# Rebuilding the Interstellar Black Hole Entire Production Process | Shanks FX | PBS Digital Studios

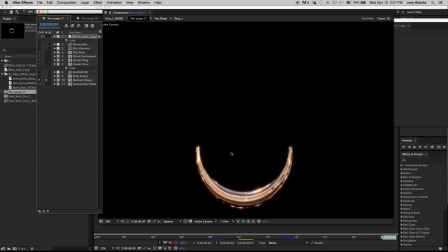1136s
And now we needed to create this bottom element, which needed to be skinnier.
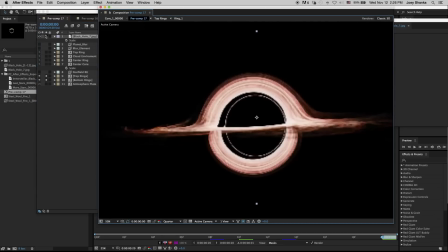1143s
So we had them touching here, and it really is similar to what the interstellar black hole was.
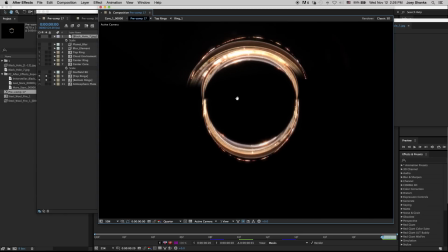1148s
For the consistency of the rings, I think it worked well. So we can break down what we've got so far.
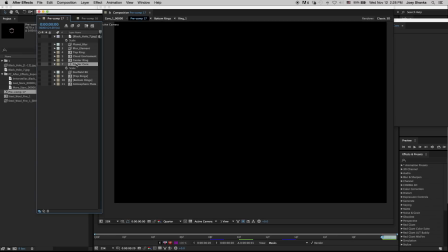1156s
All right, so first we got our center core right there.
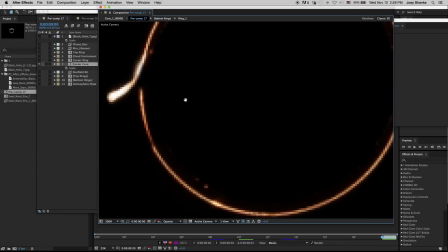1160s
And also I added this extra little streak here because if you see in the image here,
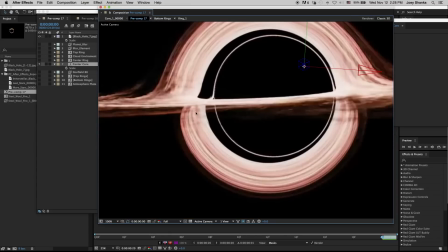1166s
this bottom ring here actually ends up going out towards the very thin center ring.
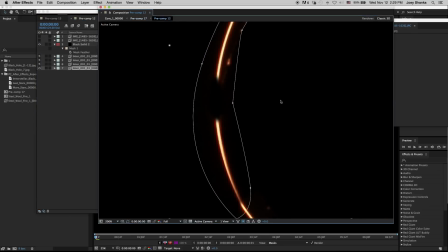1175s
I just masked two different elements here as kind of a bridge to connect that lower ring to the center core.
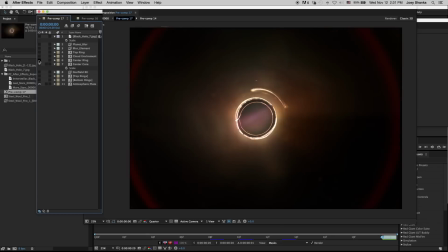1183s
Then we made our atmospheric plate. We then made our center ring element with our light streaks. And we also added a little bit of extra atmosphere with, believe it or not,
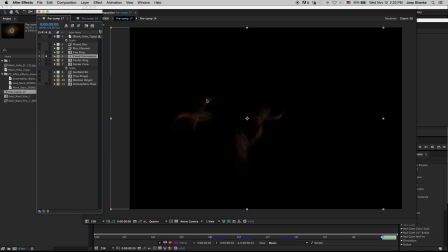1198s
blurred out exposures of light hitting my arms by accident.
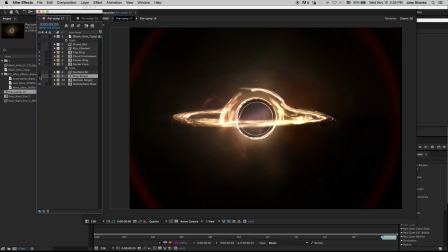1202s
And then we added our secondary rings on the top and our secondary rings on the bottom.
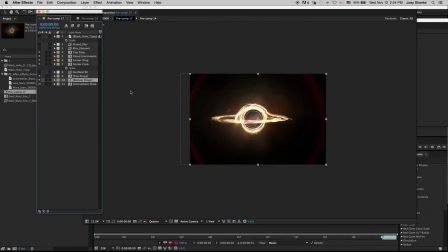1209s
And it's starting to come together. I think we need a few more elements here. I think we need to add some stars and add some additional cosmic elements. So let's go through that process. And we're getting close here though.
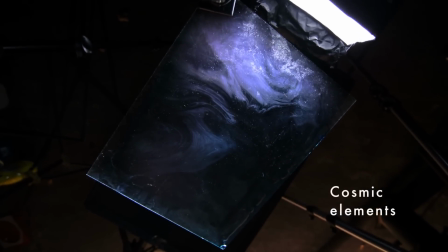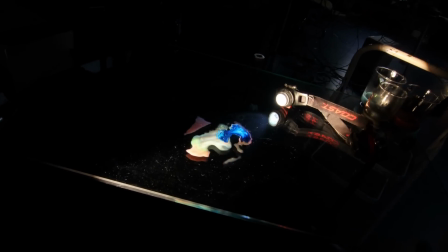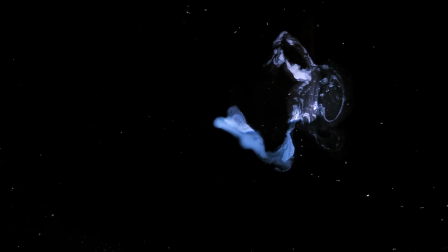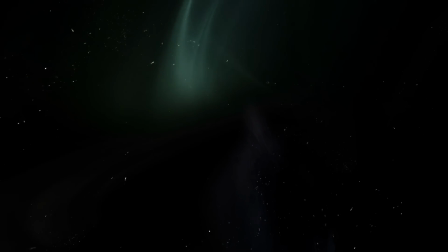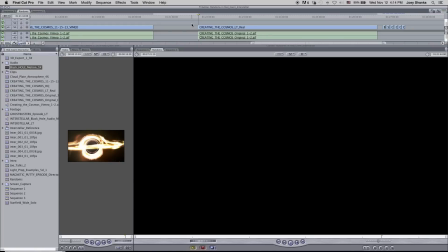1245s
Okay, so how I created my cosmic elements and my star fields where I squirt liquids onto a plate of glass.
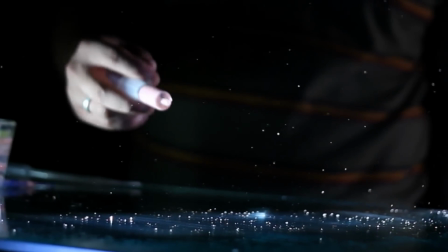1252s
Now I can go on and on and talk about how to achieve this shot, but I'm going to try to just keep it simple,
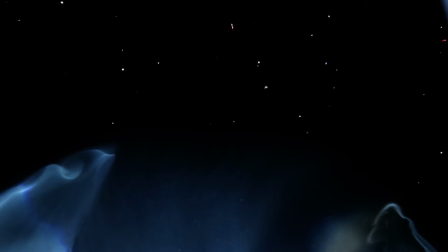1259s
maybe give you guys a few pointers so you guys can just experiment and try it out for yourselves because that's the only way you're really going to learn.
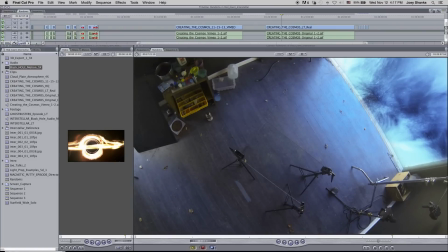1265s
This is a piece of glass. I used some basic light stands with some super clamps.
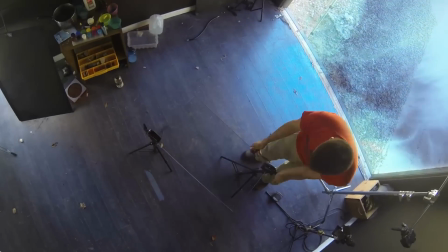1271s
No one ever notices this cosmic background I composited into the shot.
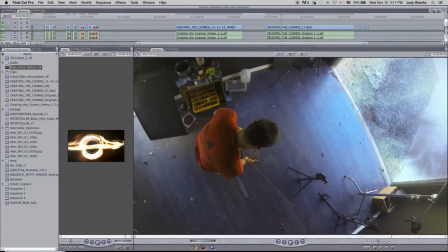1274s
Your eyes kind of train directly towards the glass and no one ever noticed that and it's one of my favorite composites I've ever done.
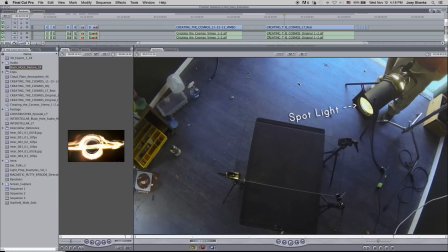1280s
And you're going to want a very directional main source light that you're going to angle just right eye level with the glass where it's just going to skim right across the top and you'll even be able to see all the little dust particles being illuminated on the glass and those dust particles are
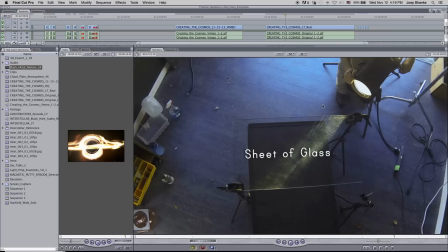1295s
actually going to look like stars hopefully. I'm hitting that surface and you can kind of see the little dust particles.
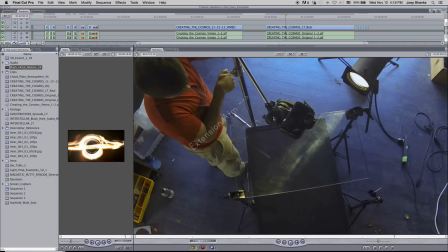1300s
Now a c-stand or some sort of tripod that you can go straight over your subject and look directly down and you're going to want sandbags if you do have a c-stand because you don't want your camera tipping over.
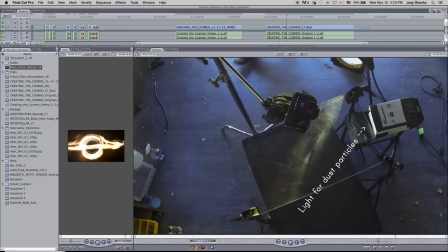1310s
I find that just having an extra light source brings out a lot of the shadows from all the other little elements on the glass. It's good to have a few extra lights here and there because you just got to kind of go with the rhythm and feel it out and just work your lights around and find a good spot because I can never predict what I'm actually going to create.
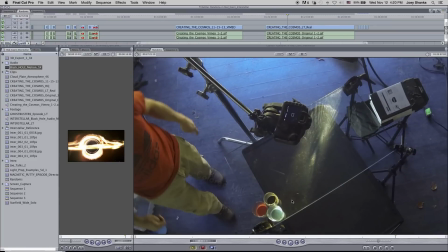1328s
And I get my assortment of liquids there.
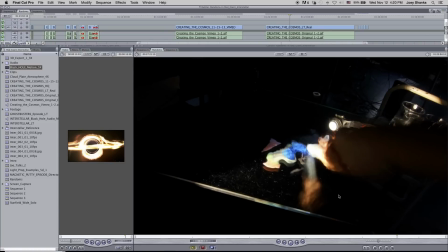1330s
As you can see I'm starting to squirt liquids on to the glass surface and it's a lot of condensed milk with a little bit of food coloring.
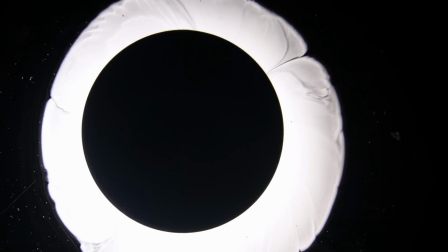1341s
You're going to want to hit it every now and then with hydrogen peroxide, and it's going to create kind of a reaction where it's going to push a lot of the liquids apart from each other.
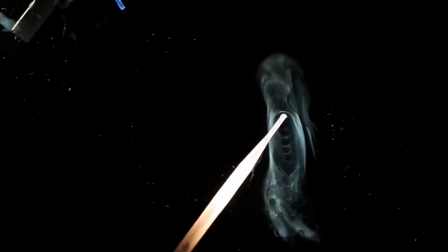1349s
And it's going to be so minor and so minute that you might not even be able to tell by looking at it.
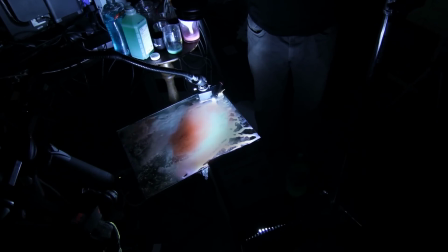1354s
What I do is I do a time-lapse photography where I have an intervalometer. I have it set where it takes like a picture every second.